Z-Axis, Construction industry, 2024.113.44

This is the video description of the job we called HaynesB Stena Atlantic, which was a case where we represented
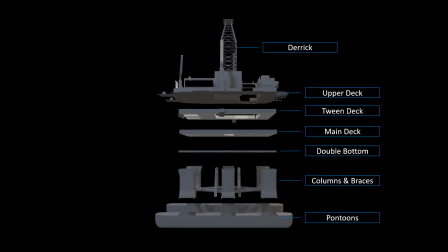[0:12]
Stena, who was going to be the owner of this drilling rig in a contract they made with Samsung of Korea to build this rig, and it was a construction delay case, and Stena ultimately canceled the order,
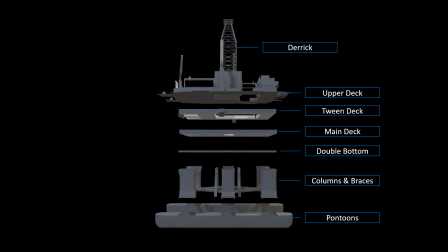[0:30]
claiming that Samsung had caused too much delay in its construction. And then, of course, Samsung countersued, saying that those changes that Stena wanted were actually the cause of the delays. So that was the source of the dispute.
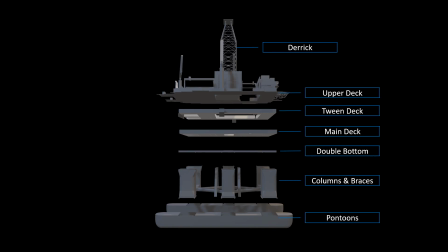[0:47]
We did a handful of graphics for this, and had some pretty cool animated stuff, and I don't think any of that ever got used. We ended up delivering a few stills that went into an expert report, and then I don't think we ever learned the outcome of this.
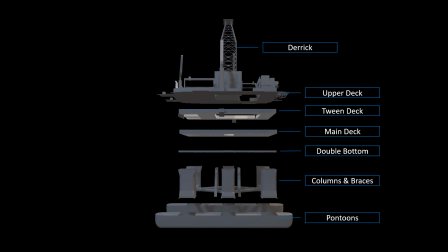[1:04]
Anyway, here's a run through the animations we produced. So first was the exploded view of this mobile offshore drilling rig, which looks a lot like the Deepwater Horizon, and it's the same type of rig. It's a floating double pontoon deepwater drilling rig.
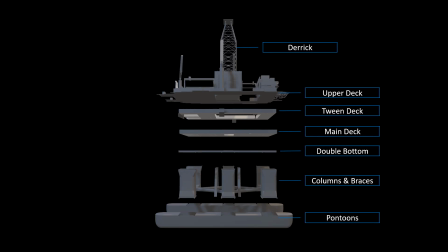[1:24]
So it has a lot of the same parts, and it looks quite similar to the Deepwater Horizon. So we did this little exploded view to name the parts and then do a
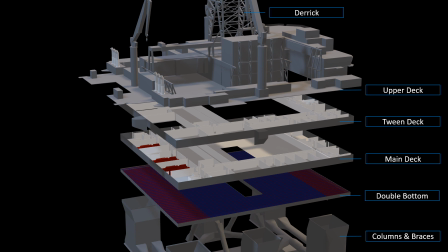[1:34]
little zoom in so that we can introduce the areas where the dispute was about. A lot of the dispute was about changes that Stena wanted to do to the main deck, changing cranes and reinforcing certain parts, which Stena thought were minor changes and could be included in the scope of work,
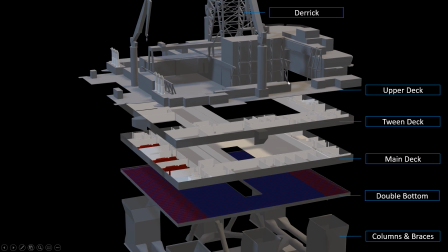[1:53]
and then Samsung said no, these are major changes which cause significant delays. So there was we'll go through the changes here on the upper deck. There were six major changes there. There was some issue here with this double bottom portion of the hull, which is kind of like a crawl space.
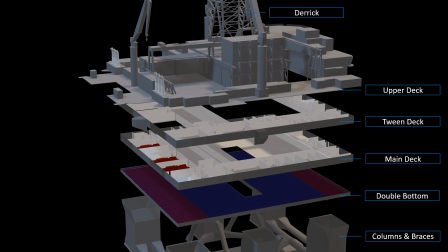[2:12]
It's a place where there's utilities and piping and that sort of thing, and it turned out that Samsung kept adding piping and cabling down there and limited the access to workmen, and that was a big part of the dispute.
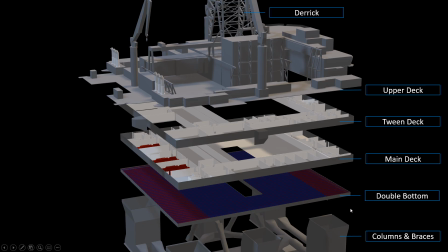[2:29]
And then the columns and braces of the pontoons, there was a change there, and they changed the entire size of the structure, which was a fairly significant change.
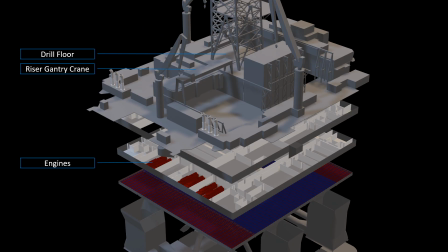[2:42]
Anyway, then we had a little bit different view so we could show where some of these parts, where the riser gantry crane plays a role, as does the pipe gantry crane back here. And then zoom back to the wide shot.
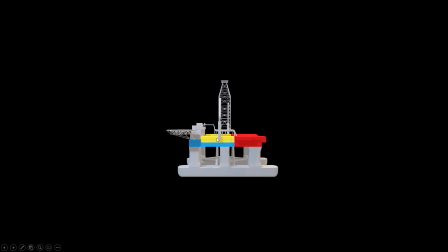[2:59]
The next group of illustrations we did were showing how the rig was broken up into its subassemblies, and these are the parts that were built individually and then assembled in the dry dock.
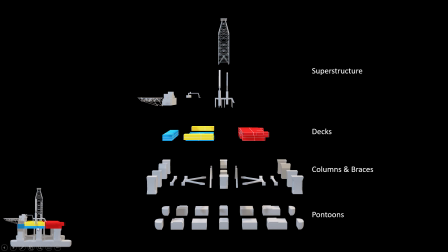[3:12]
So here we got the colored main deck sections, and each of the decks were divided into large blocks that are hoisted into place and then welded together to make the hull of the ship.
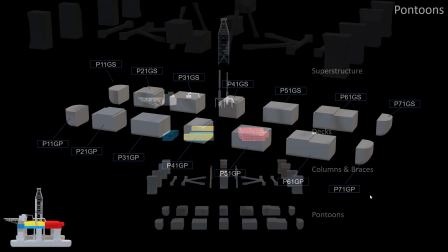[3:24]
So there's a huge amount of work to be done in designing and building this and pre-assembling it and then assembling in the dry dock.
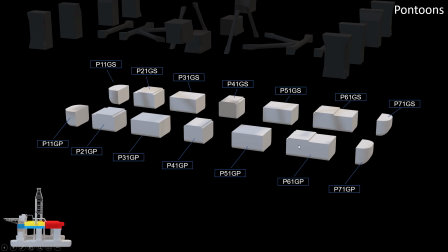[3:31]
These are the pieces of the pontoons that are assembled on land and then
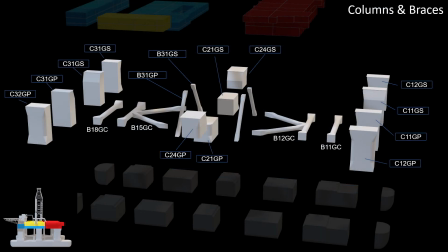[3:38]
welded together in the dry dock, along with the supporting columns and braces.
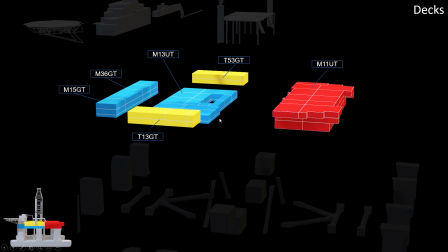[3:44]
Closer look at the deck portions. Everywhere there's a line, splits the blocks into separate assemblies that have to get built somewhere and then put into place. And these are huge things. They're the size of buildings, but they're all made out of steel because they're going to be part of a ship.